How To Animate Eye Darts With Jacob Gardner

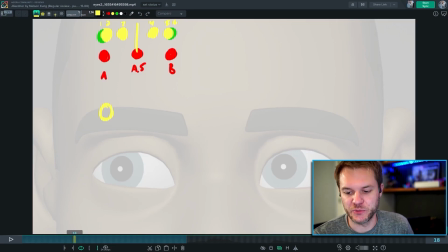[4:13]
In your example, all of the frames are overlapped. Right? It's more like this, and this are even closer together. So you don't have as much room, and you're not going to need 6 frames. But take those ideas, and they're basically, the main point is not to have the breakdown dead center between them.
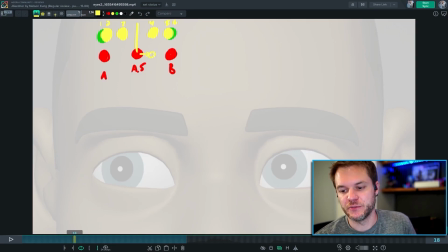[4:31]
Maybe you need to favor this a little bit further over this way, or maybe you need to, and probably you need to have a slight ease out so that you're going like 10% of the move on the last frame, or 5% of the move on the last frame that it's actually moving, so that it's a little bit of an ease out.
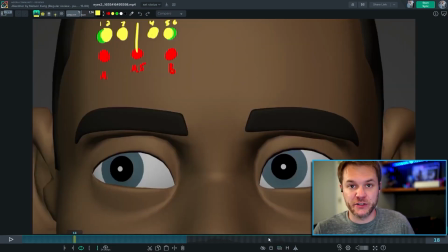[4:52]
But let me get to what I was going to say about the much bigger thing at play here is the connectivity of the tissue around it. And so when you have the eye moving without anything else moving.
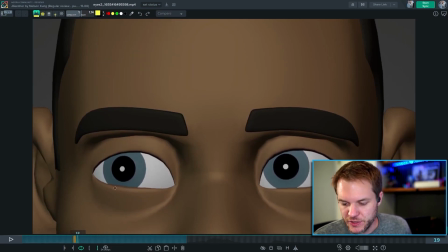[5:05]
So here, looking at this eye, the flesh around it isn't doing anything at all. And so that makes it feel really disconnected to me. It feels like I can see the computerness of it,
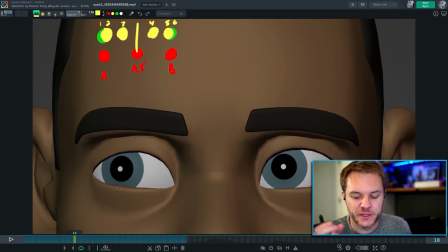[5:22]
that the eyeball, the sphere is turning, but it's not doing anything else to the character. That skin isn't touching the eye. It's just the eyeball itself that's moving. If we go back here, you do have a little bit more connectivity right here. So right here, the upper lid is going down with the eye.
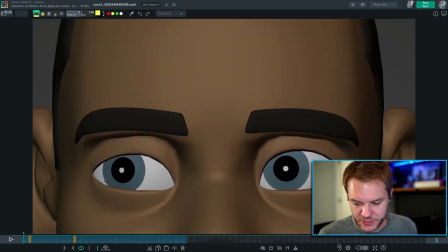[5:41]
Great. That feels connected. The lower lid is not. And so watching like this line dip under this, while this is rock solid, makes it feel like it's not connected. So I would move the lower lid a little bit too.
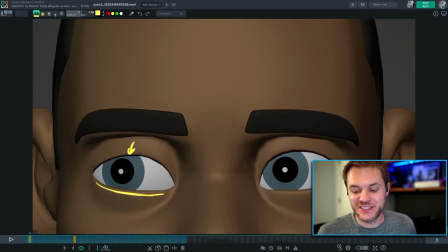[5:58]
Probably less than that. And it doesn't have to be completely one-to-one attached. Like you don't have to have the lids going like this and the pupil right in the center, and it feels like they're all parented to each other. You can have the pupil move a little faster than the upper lid, and so the upper lid like drags behind for a frame and then catches up.
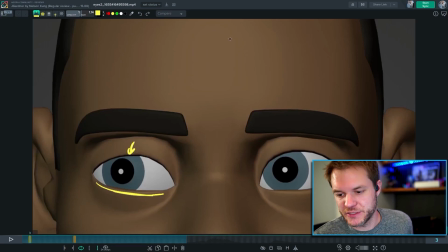[6:17]
Not by a ton, but I'll make this super huge again. If we've got this and this is the pupil, on the next frame, instead of making it, what's the best way to describe this? On the next frame down, instead of doing here, no, that's not gonna, that's the best way to look at this.
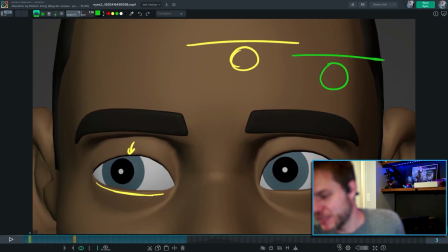[6:33]
If we move it down here and do that, where like this distance is identical to this one, you don't have to do that. You could do where it's a little bit bigger. And then on the next frame, it's a little bit smaller, and then that's where it ends.
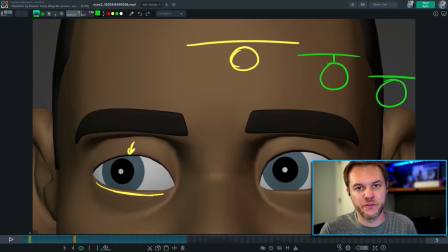[6:48]
So there's a bit of a disconnect between them. So they don't feel parented to each other. Same thing on the lower lid. Maybe the end pose that you have still has the pupil, sorry, the iris cut off about as much.
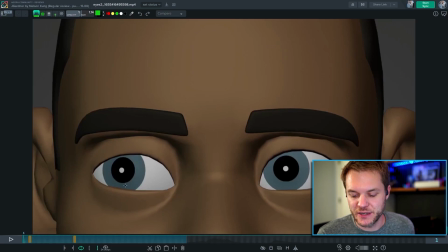[7:05]
It's not like it has to maintain this exact distance here between pupil and lid. It can still get a little closer to the lower lid, but you want the lower lid to move a little bit with it.
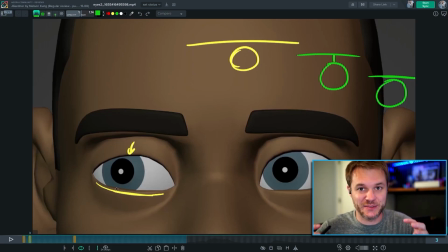[7:17]
Pixels, even. And when you're zoomed in this close on the face, yes, it's just a matter of pixels, but it's about making things connected together. You might not need to do that tiny little move when you have something this far away.
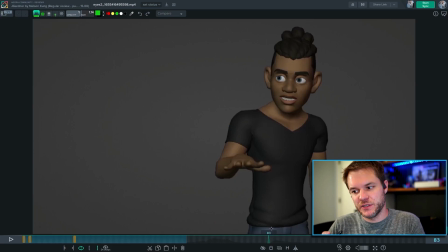[7:31]
Maybe. I still probably would. Maybe an extra bit further away and I wouldn't.
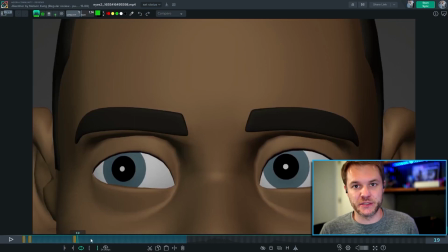[7:36]
But when you're this close, it really makes a difference. Now on the other side, so then here when he moves his eyes back up this way, you want the lids to feel connected too.
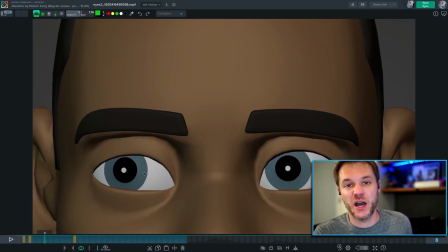[7:54]
So you want them to change shape a bit. You want them to move up a bit. Then, so here, as they go this way, now you've got the eyelid changing, which is good, but it's going straight up. And the eye is going over.
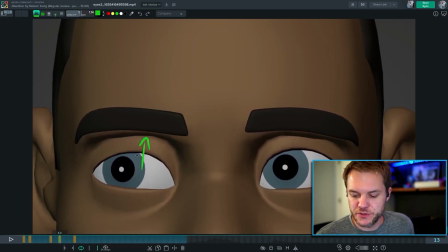[8:12]
So what you can do is actually take this, the apex, right, the highest point of the lid, and you can move it over a little bit.
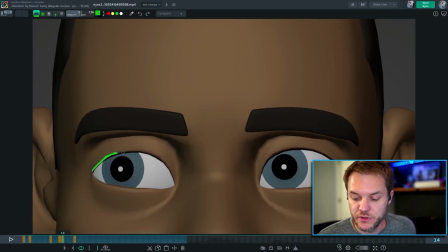[8:22]
So it changes shape. Like that. So now the apex is a little bit over here. You don't have to follow these drawings exactly. I'm just kind of illustrating the idea. The apex shifts. It usually tries to stay a bit closer to the direction of the pupil.
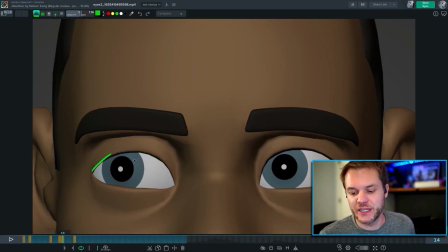[8:37]
It doesn't have to be directly on top of it, but having the pupil influence the shape of the eyelid helps a lot. So it doesn't have to end up looking like this. That's the really cartoony version. But just moving the apex slightly, so it's over here now, because the eyes went this way, helps a ton.
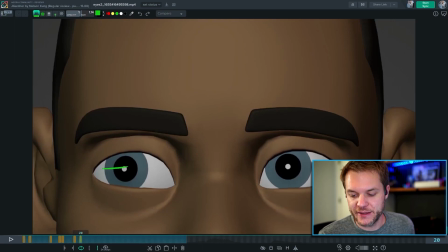[8:57]
Then, when you come back, then you shift that again. So if here the apex is like here, and then here the apex is like there, then it's right there. So it's moving over with the eye, and that's what's making it feel connected.
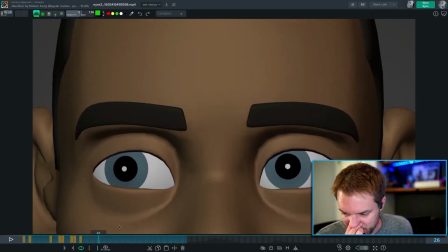[9:15]
All right, and then here the lids move without the eye moving at all.
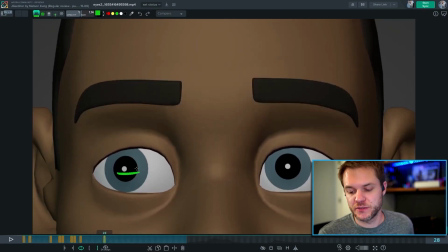[9:24]
I might make the eye move a couple pixels towards center, perhaps, because it's already kind of favoring the left. Maybe we could come a little bit more towards center, just a few pixels, so it feels like things are moving together. Eyelids are cranking open, so make the eyes move just a bit. It's about making things feel connected.
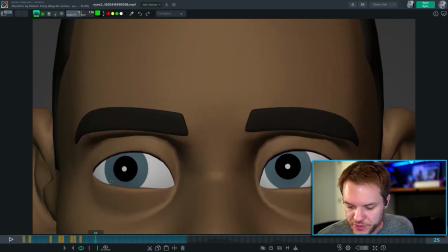[9:43]
I also noticed that the corner feels really locked in place, that corner and that corner.
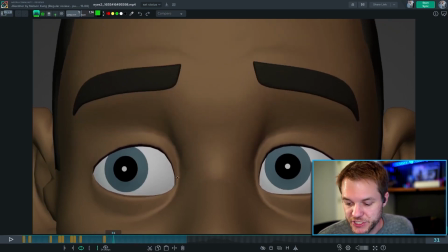[9:49]
So you could change the shape of that too. Maybe you could bring this down, maybe you could move that up, and kind of go for a bit more of a circular type feeling of surprise. It feels like you're trying to push towards that direction. Also watch out that right now you have the apex way over here, but the eye, the pupil is over there,
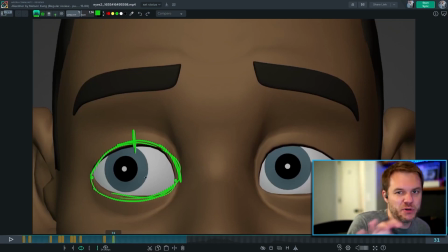[10:07]
so maybe something more towards the middle, kind of pulling it towards the direction of the pupil a bit would help.
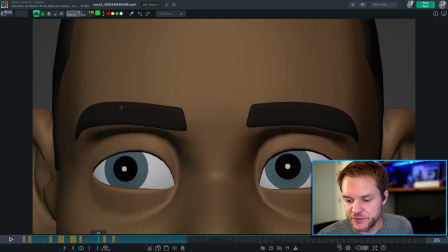[10:13]
Another thing to watch out for on this is that right here on this frame, the brow is moving up, and the lid is moving up, and this lid is moving down, all at the same exact frame. Maybe you would want to offset and lead with the brows by a little bit. Maybe a frame or two, the brows start their motion.
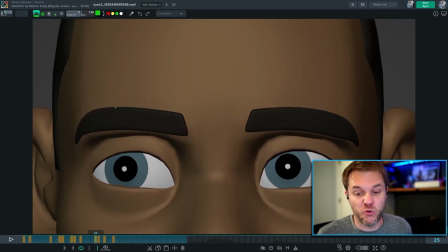[10:33]
Right now they're jumping quite a bit for the first frame. Maybe you back off and have on frame 24 to 25, the brow moves up a little bit, a couple pixels again, like we're saying, just to start the momentum in that direction.
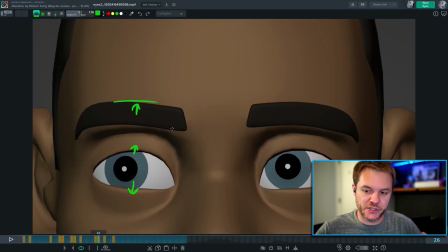[10:49]
And then it jumps up to where you have it. But then what you get there is the brows are leading the action, and they're kind of going first. Could be one frame, could be 2 or 3 frames, depending on the choices and the state of mind and everything. But having an offset there is going to help.
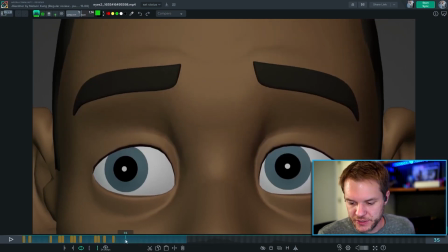[11:08]
And then it does feel here like everything is just frozen. All of the face just freezes at frame 30. So the converse is true too. Maybe you want to have the eyelids continue raising for a couple more frames, or maybe you want the brows to be the last thing to settle.
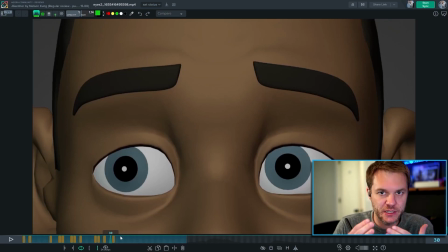[11:27]
But it's about lead and follow. What's leading, what's following, what's settling last. So maybe you want the brows to continue to lift up just a bit and change shapes. Maybe push up on the outer edge a little bit more so that it jumps up and then goes, and that last tiny little bit of drift. Or the same thing with the lids.
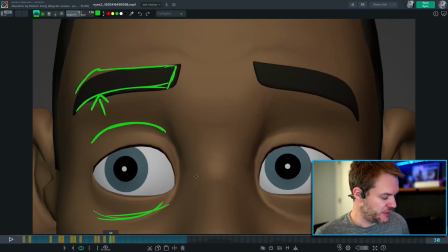[11:47]
Or with this ring, the eye sockets could also be expanding a bit, but everything is stopping at the same frame. Everything's starting at the same frame. That's what I want you to change. I want you to lead a little bit. I want you to delay a little bit. Find something to lead, something to follow, and cushion out.
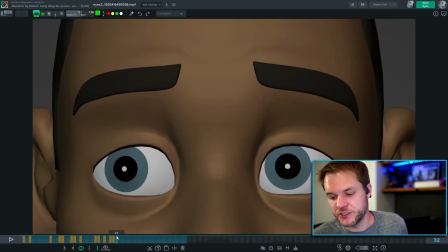[12:06]
So you could, what I'll usually do, this is like my blocking pass, what you have here.
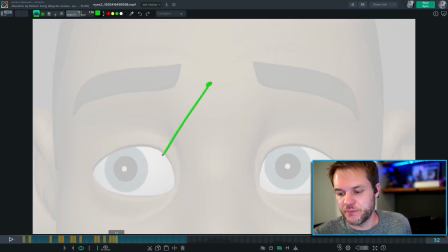[12:12]
And then I would, let's say, the eyes, draw this. Let's say the lids curve looks like this, right? Where this is perfectly straight. I'm not doing a good job of, well, it's curved to get there and then perfectly straight.